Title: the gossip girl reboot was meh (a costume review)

I don't really want to get too much into the men because there's just like so many characters on the show,
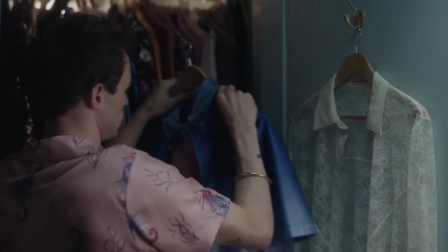but I will give major props to Max Wolf's wardrobe because his outfits definitely stood out to me.
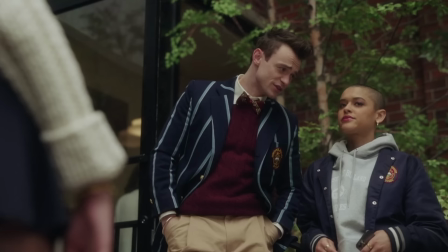I loved all the funky patterns and silky textures, which alludes a level of sexual confidence in himself and also a fearlessness in exploring gender. I believe Damon said that he used some women's clothing to style Max, which I absolutely love because, as we know on this channel, clothing has no gender.
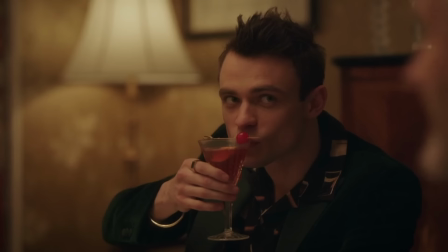Especially because Max is pansexual and was raised by two dads,
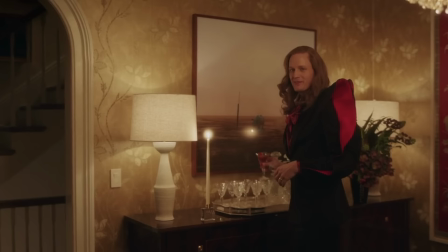it just makes total sense for him to have an experimental Harry Styles-esque fashion sense.
But you raised me to be my most authentic self, did you not? Of course we did. And you are, and we wouldn't have it any other way.
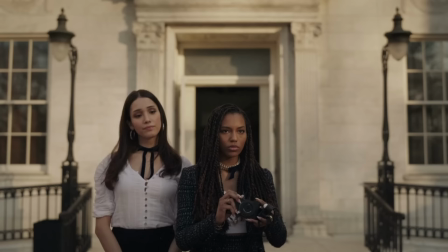Now, Julian Calloway, the queen bee of the group, a runway model and social media influencer.
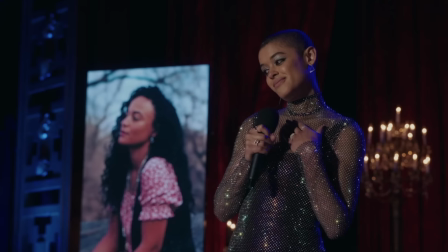She has a sporty, oversized, androgynous casual look during the daytime and a shimmery, tight, nude, bodycon, formal look during the night. I think having her showcase two different styles worked, and it reminded me a lot of celebrity influencer wardrobes like Sarah Snyder, Bella Hadid,
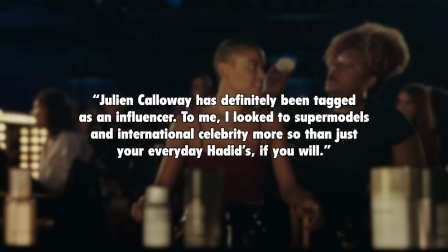and the Jenners, who all have distinct off-duty streetwear looks and more tight-fitted evening looks.
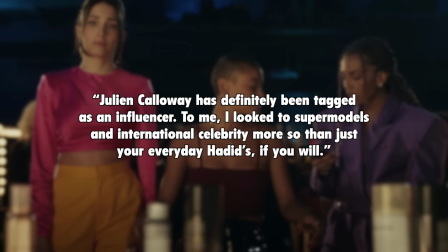Damon said in an interview, "Julian Calloway has definitely been tagged as an influencer.
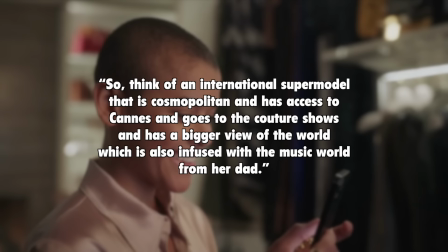To me, I look to supermodels and international celebrity more so than just your everyday Hadids, if you will.
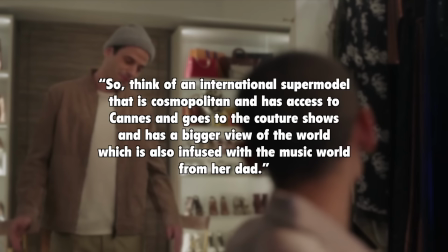So think of an international supermodel that is cosmopolitan and has access to Cannes and goes to couture shows and has a bigger view of the world, which is also infused with the music world from her dad." He also cited Aditya Kesh as being a major inspiration for her style.
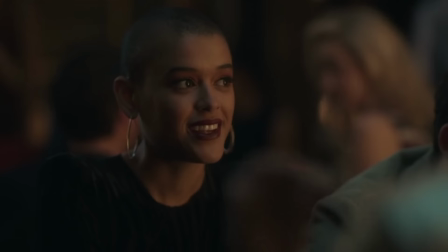When it comes to accessories, Damon said that Julian's shaved head allowed them to mix her harsh punk
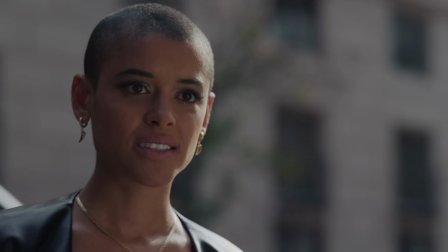edge with a little bit of glamour by adding minimal luxurious earrings.
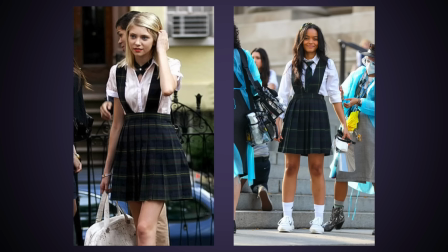Moving on to Zoya, she is the youngest of the group. She's a freshman and definitely gives off some Jenny Humphrey vibes.
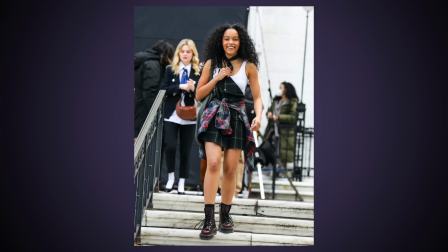She has a grungier style, complete with flannel shirts, Doc Martens, and comfy hoodies.
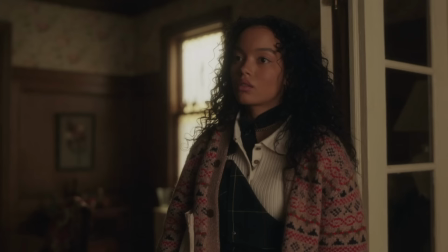Zoya also rewears her clothes pretty often to show that she has less money than her peers,
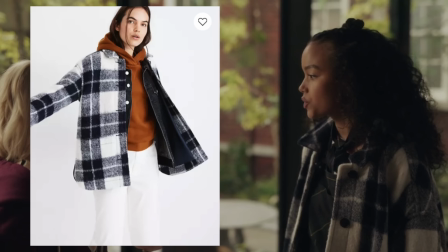and she also wears brands that are more mildly affordable, at least compared to Julian's designer wardrobe, such as Madewell and BB Dakota.
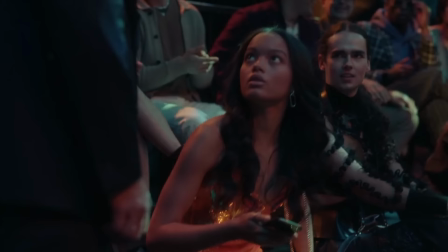I think it's nice that we can obviously tell which clothes she borrows from Julian and which clothes are from her own closet.
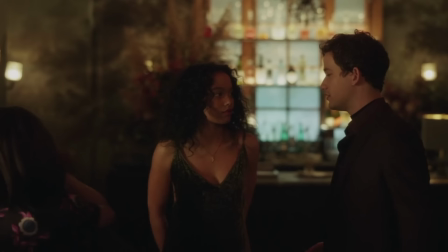Basically, whenever Zoya shows up at a formal event or to a bar, it's because of Julian.
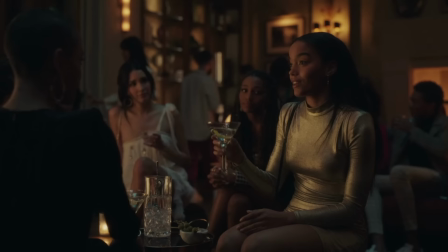So in these situations, she tends to wear figure-hugging, shimmery dresses.
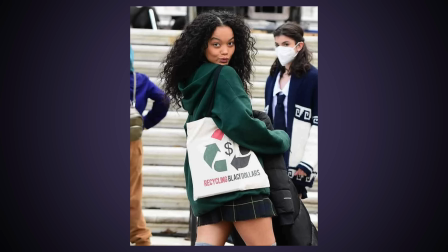Damon also said they purposely gave her tote bags with social justice slogans on them to visually showcase her values and passions.
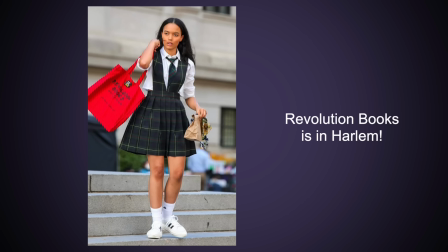Given her outspoken personality and passion for social justice, it makes total sense for Zoya to want to support small local businesses.
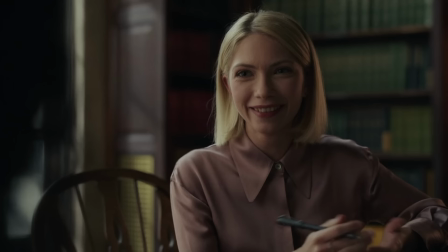As for the teacher and head editor of Gossip Girl, Kate Keller, her style is pretty consistent.
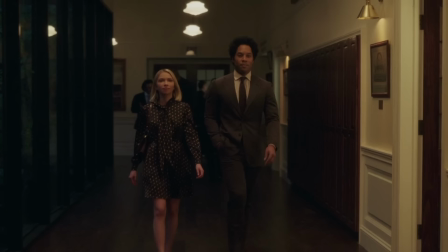And yeah, I thought it was really good for her character, even though it's not personally anything I would wear.
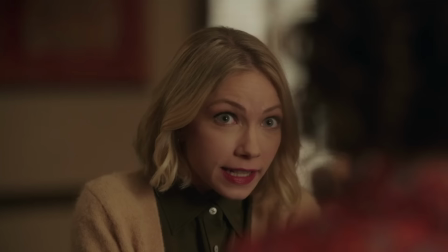Her wardrobe consists mostly of tailored pants, sweaters, and collared shirts, which is very teacher appropriate.
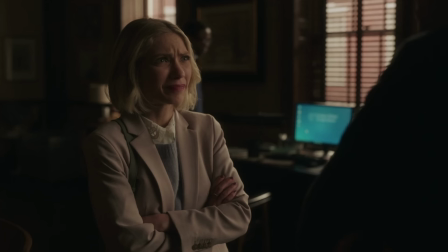They also dressed her older, which worked well because Tavi's actually the same age as the actors playing the students.
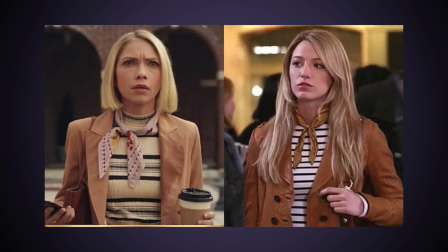The first outfit she wears is reminiscent of Serena's first outfit on the show. This was absolutely purposeful.
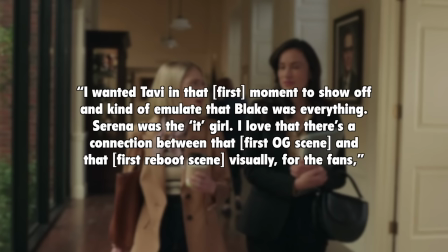In an interview with Bustle, Damon said, "I wanted Tavi in that first moment to show off and kind of emulate that Blake was everything.
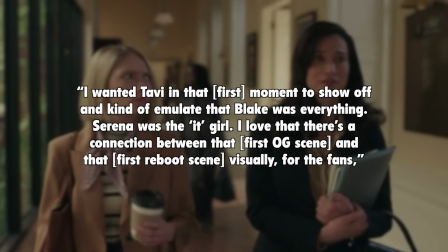Serena was the it girl.
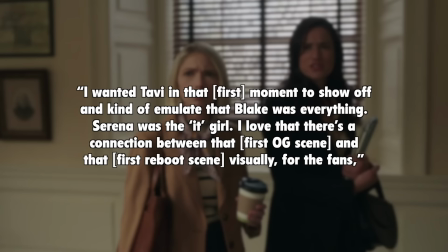I love that there's a connection between that first OG scene and that first reboot scene visually for the fans, that legacy to connect in a symbiotic way,
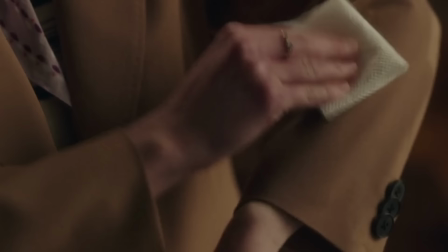but also that it's a little bit one step behind that she's dressing like Serena in a way versus dressing like Julian Calloway."
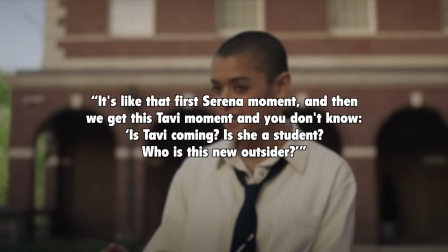In an interview with Refinery29, he also said this, "It's like that first Serena moment, and then we get this Tavi moment, and you don't know. Is Tavi coming? Is she a student? Who is this new outsider?" I liked how they used the clothing as Easter eggs for the original show fans. And it was also great, you know, that they hired the same costume designer for both shows.